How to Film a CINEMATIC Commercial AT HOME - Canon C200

This video is sponsored by Artgrid.
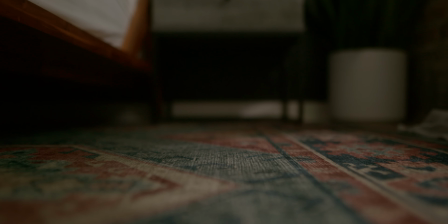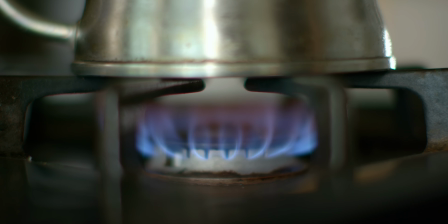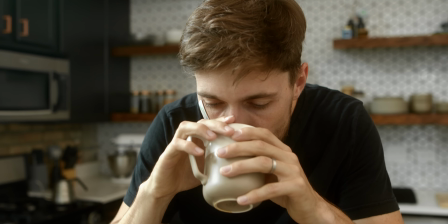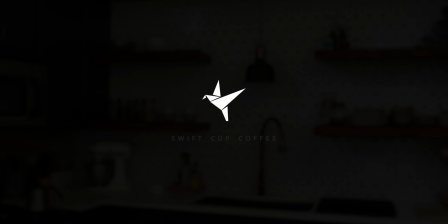Hey everyone, today we are going to be shooting a spec ad for a company called Swift Cup. Mike is friends with the folks over at Swift Cup. Mike is my studio mate. Mike, come here. I'm sick of referring to you and them not seeing your face a lot. Oh my gosh, I feel it. This part hangs off. Oh really? Yeah. There you go. This is Mike. Mike is one of my best friends, studio mates. We are going in together on commercial work this year.
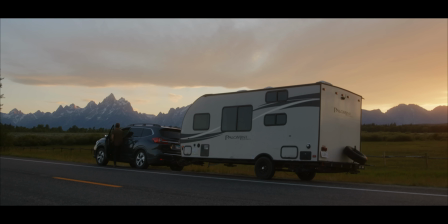That's why we bought the C200s. That's why we're shooting stock footage. That's why we went on that trip and shot the T-Time video and all that good stuff. Today we're shooting a spec ad for Swift Cup. Swift Cup is an instant coffee brand. Mike has already done work with them. And when I saw that Art Grid reached out to me, wanted to do this sponsored video with stock footage, I figured we could incorporate some sort of spec ad at home in this kind of environment. Did you want to say something? I just like brought you in here. This is Mike's face. Let's break it down shot by shot Let's break it down now shot by shot. Yeah, let's break it down now shot by shot Let's break it down now This whole sequence shot in
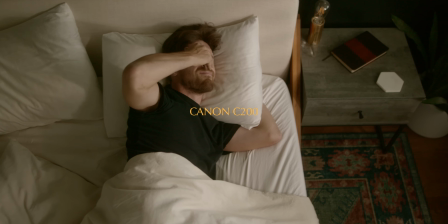the bedroom and the kitchen was shot on our Canon C200 and it was all shot in raw
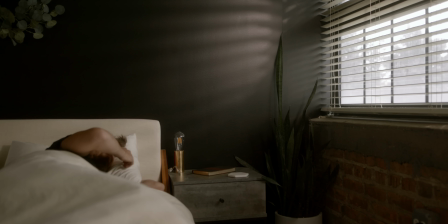shot number one we decided to go to my bedroom
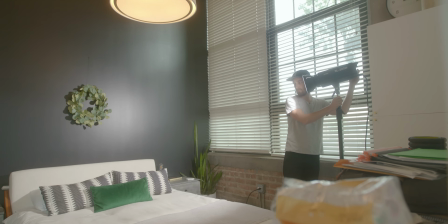at first to get this idea of me waking up in the morning as the actor as
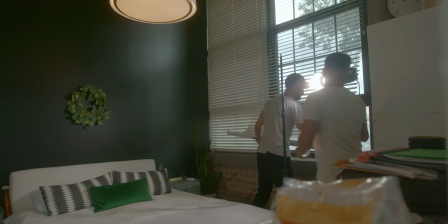the person making the coffee and in my bedroom in the morning the sunlight usually peeks through the blinds and pours onto the wall of our room but
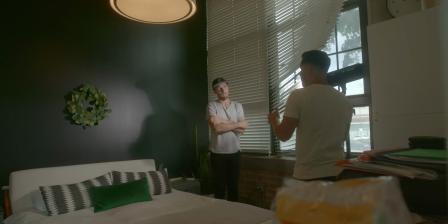it was the middle of the day when we shot this so we wanted to figure out how we could motivate light through those blinds at first we just draped the blinds
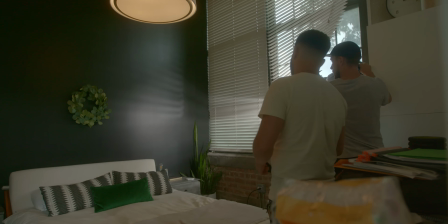over the light we were using a Godox SL200W and it wasn't really achieving what we wanted so we started moving the light
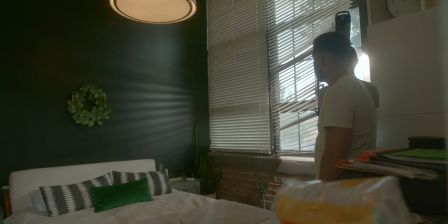around in different directions and realized that if we bounce the light at full power into the window it reflected what would we would assume to
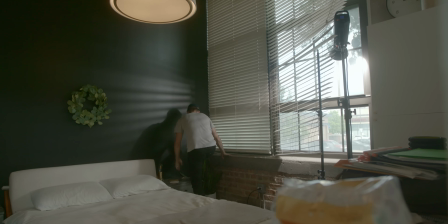be a large light source and gave us that look on the wall through the blinds to make it look like the Sun was peeking through the blinds like
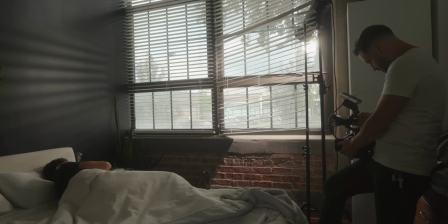it was morning so Mike was just handheld on this first shot across the room we're very strategic about how we wanted the composition to be with
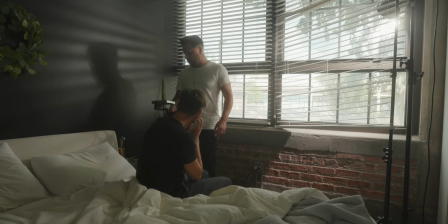lines being nice and framing he just kind of worked around me shot by shot after that.
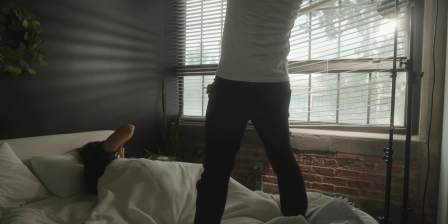So he stood on top of the bed for this next part, going handheld straight down as I continued to wake up. And then we set the C200 on the ground, literally just put it on the ground. This is something I love about having a cinema camera is you can just place it on the ground and get angles like this.
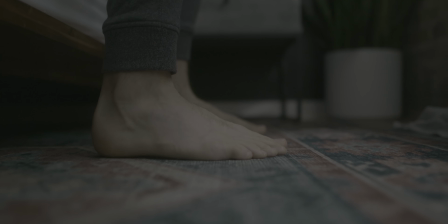So we set it down on the ground, shot it at 1.8, set our focus first where my foot was going to be and I made a note of where I wanted my foot to land.
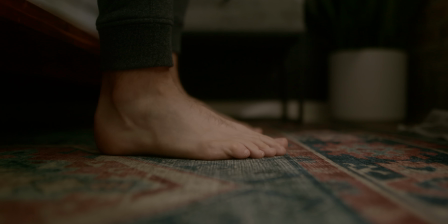And then when I got up, put my foot in that spot and it was right in the focal plane that we had set it to. There were actually a lot of clips we didn't use from this sequence but we basically took every angle that we
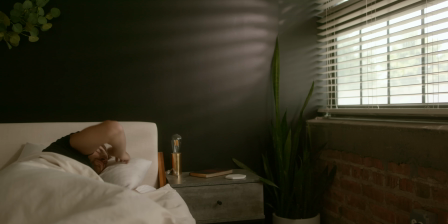were shooting from and shot the sequence through from start to finish.
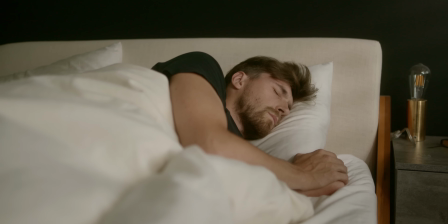That whole section of me waking up or getting out of the bed. So I had a lot of things to pick and choose from to make this sequence what it ended up being. So there was a lot of footage that we didn't use at all, but gave me the ability to cut in different ways. Like for example, from the first clip to the second clip, my hand, my right hand was on my face over my eyes and I cut from my exact arm motion, my hand over my eyes to the second clip,
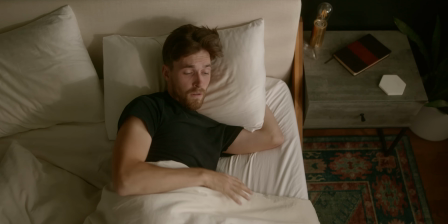me doing the exact same thing for continuity purposes. Next, we kind of took a long time setting up this shot. We really wanted the composition to be good and I'm really happy with how it ended up turning out.
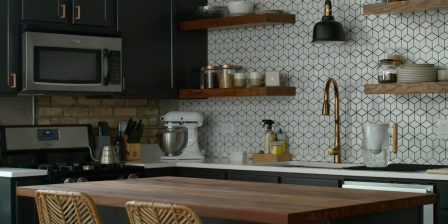We got the whole kitchen island in the frame at the bottom.
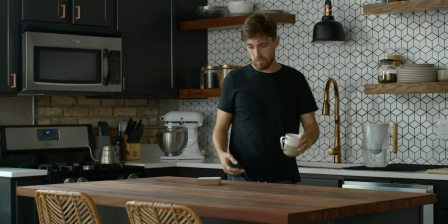Our lines on right and left are looking great and I like when lines kind of meet in the corners of a frame. It's a very split second shot in the sequence so it doesn't seem that significant but if you're paying that close attention to each shot it just makes the viewing experience that much better. Then we just started breaking down the whole sequence shot by shot of how we wanted to get the coffee ready. So then we actually placed the C200 on my shelf across from the swift cup and the mugs and I walked into frame grabbing the box and the mug
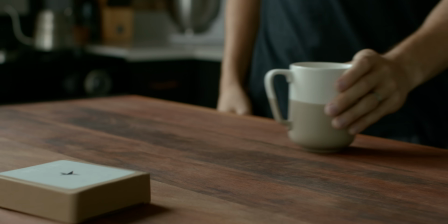and then we did about half a dozen to 10 takes of me tossing the box onto the table and placing the mug. We had dedicated spots. I had an eye on a certain section of wood where I wanted to place the mug and so we just did a bunch of different tries until we got the one that we felt was appropriate. it. After that, we put the C200 on a tripod and got this composition of the kettle.
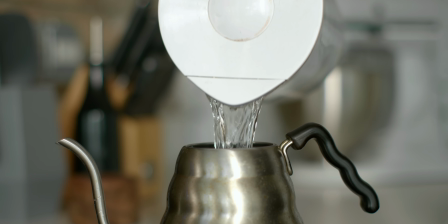I wanted to cut off the bottom of the kettle and focus more on the water being poured into the kettle and let that be the focus of the shot while composing it so that it was centered and fit well within the frame.
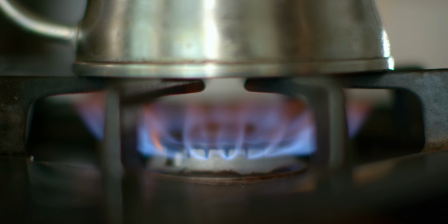Then we used the 50 millimeter on the C200 on a tripod and just went really tight on the flames coming on, turning on as the burner was turned on.
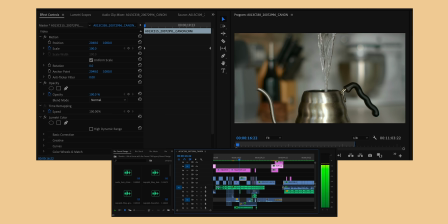On this shot specifically with the burner,
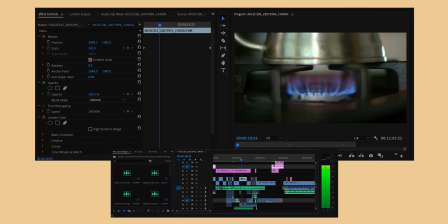I key framed in a digital push in to bring focus into the sound of the burner because that's
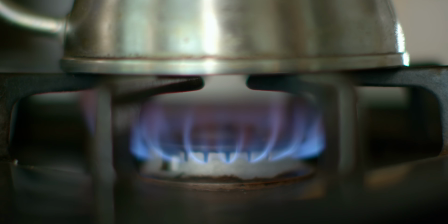where the sound design of the burner starts to get louder and louder and it cuts to the next shot where I very intentionally wanted this upward angle of me kind of playing around with the mug waiting for the water to warm up and then to just kind of turn into this dream sequence of realizing what went into making this instant coffee. Swift Cup is a very high quality instant coffee company And so I really wanted to communicate in this short that they go above and beyond to actually produce instant coffee in a very similar, very close way to quality coffee and how that's made in like third wave coffee stores today. And I felt like this sequence of me kind of staring at the cup and thinking this is how this product came to be.
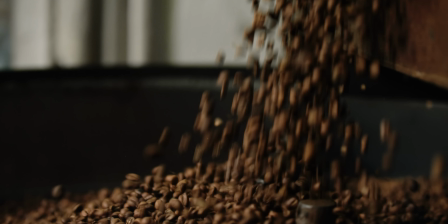The next part is all stock footage and it wouldn't have been possible without our sponsor today, Art Grid. All the shots that were downloaded and placed into this short came from Artgrid.
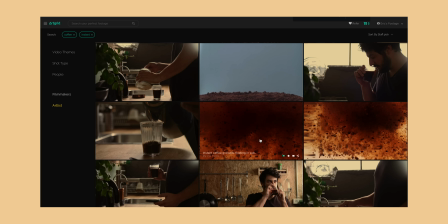We scoured through all of their coffee collections,
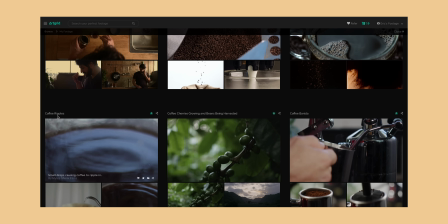all of these crazy things that I never thought I could actually have my hands on until I got a subscription with something like Artgrid to be able to create something like this. And you have the option with your plan to download footage at either HD, 4K, Log, and or Raw. So just tons of options. There are other stock footage websites that make you pay individually for each clip that you want to purchase. But what's amazing about Artgrid, it's just a monthly subscription and you get access to literally all of their library. So for someone like me, who's a YouTuber or creating content for Patreon, wedding filmmaker, documentaries, if you're making films all the time and you need supplemental things, it's a no brainer to have something like Art Grid,
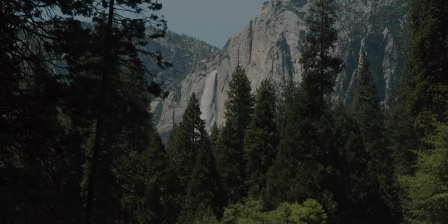whether it's an establishing shot for a wedding or a documentary or something like a spec ad here where you want to take someone to a different part of the world where you obviously can't go or it's something you can't do. You have access to footage like this to be able to enhance your story and tell the story that you need to tell.
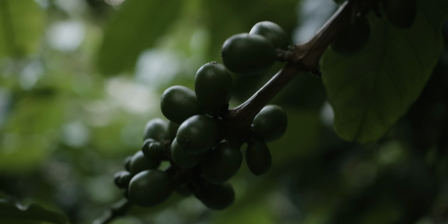Now it was awesome that a lot of this stock footage was shot in log because it gave me the versatility to change contrast and color and exposure and
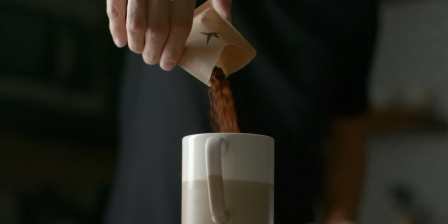temperature so that I could unanimously make this sequence look uniform and look similar to the footage that we had already shot in the bedroom in the kitchen. Every single shot through this sequence was taken from our grid until we get to this part.
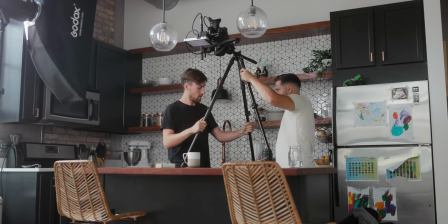This section we decided to put two legs of the tripod on the kitchen island and one on a chair behind it.
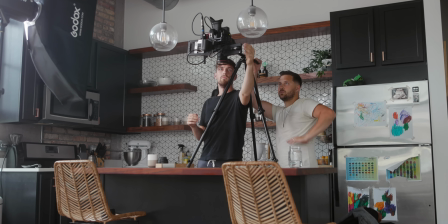And Mike stood up on that chair to hold the camera still to get this top-down shot.
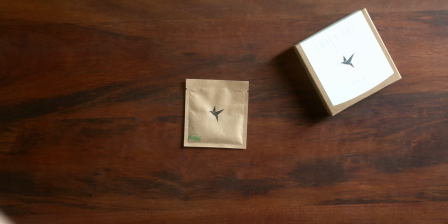Very janky, but it worked. We did a handful of tries of me attempting to rip the Swift Cup package, which was unsuccessful at first. And then we succeeded.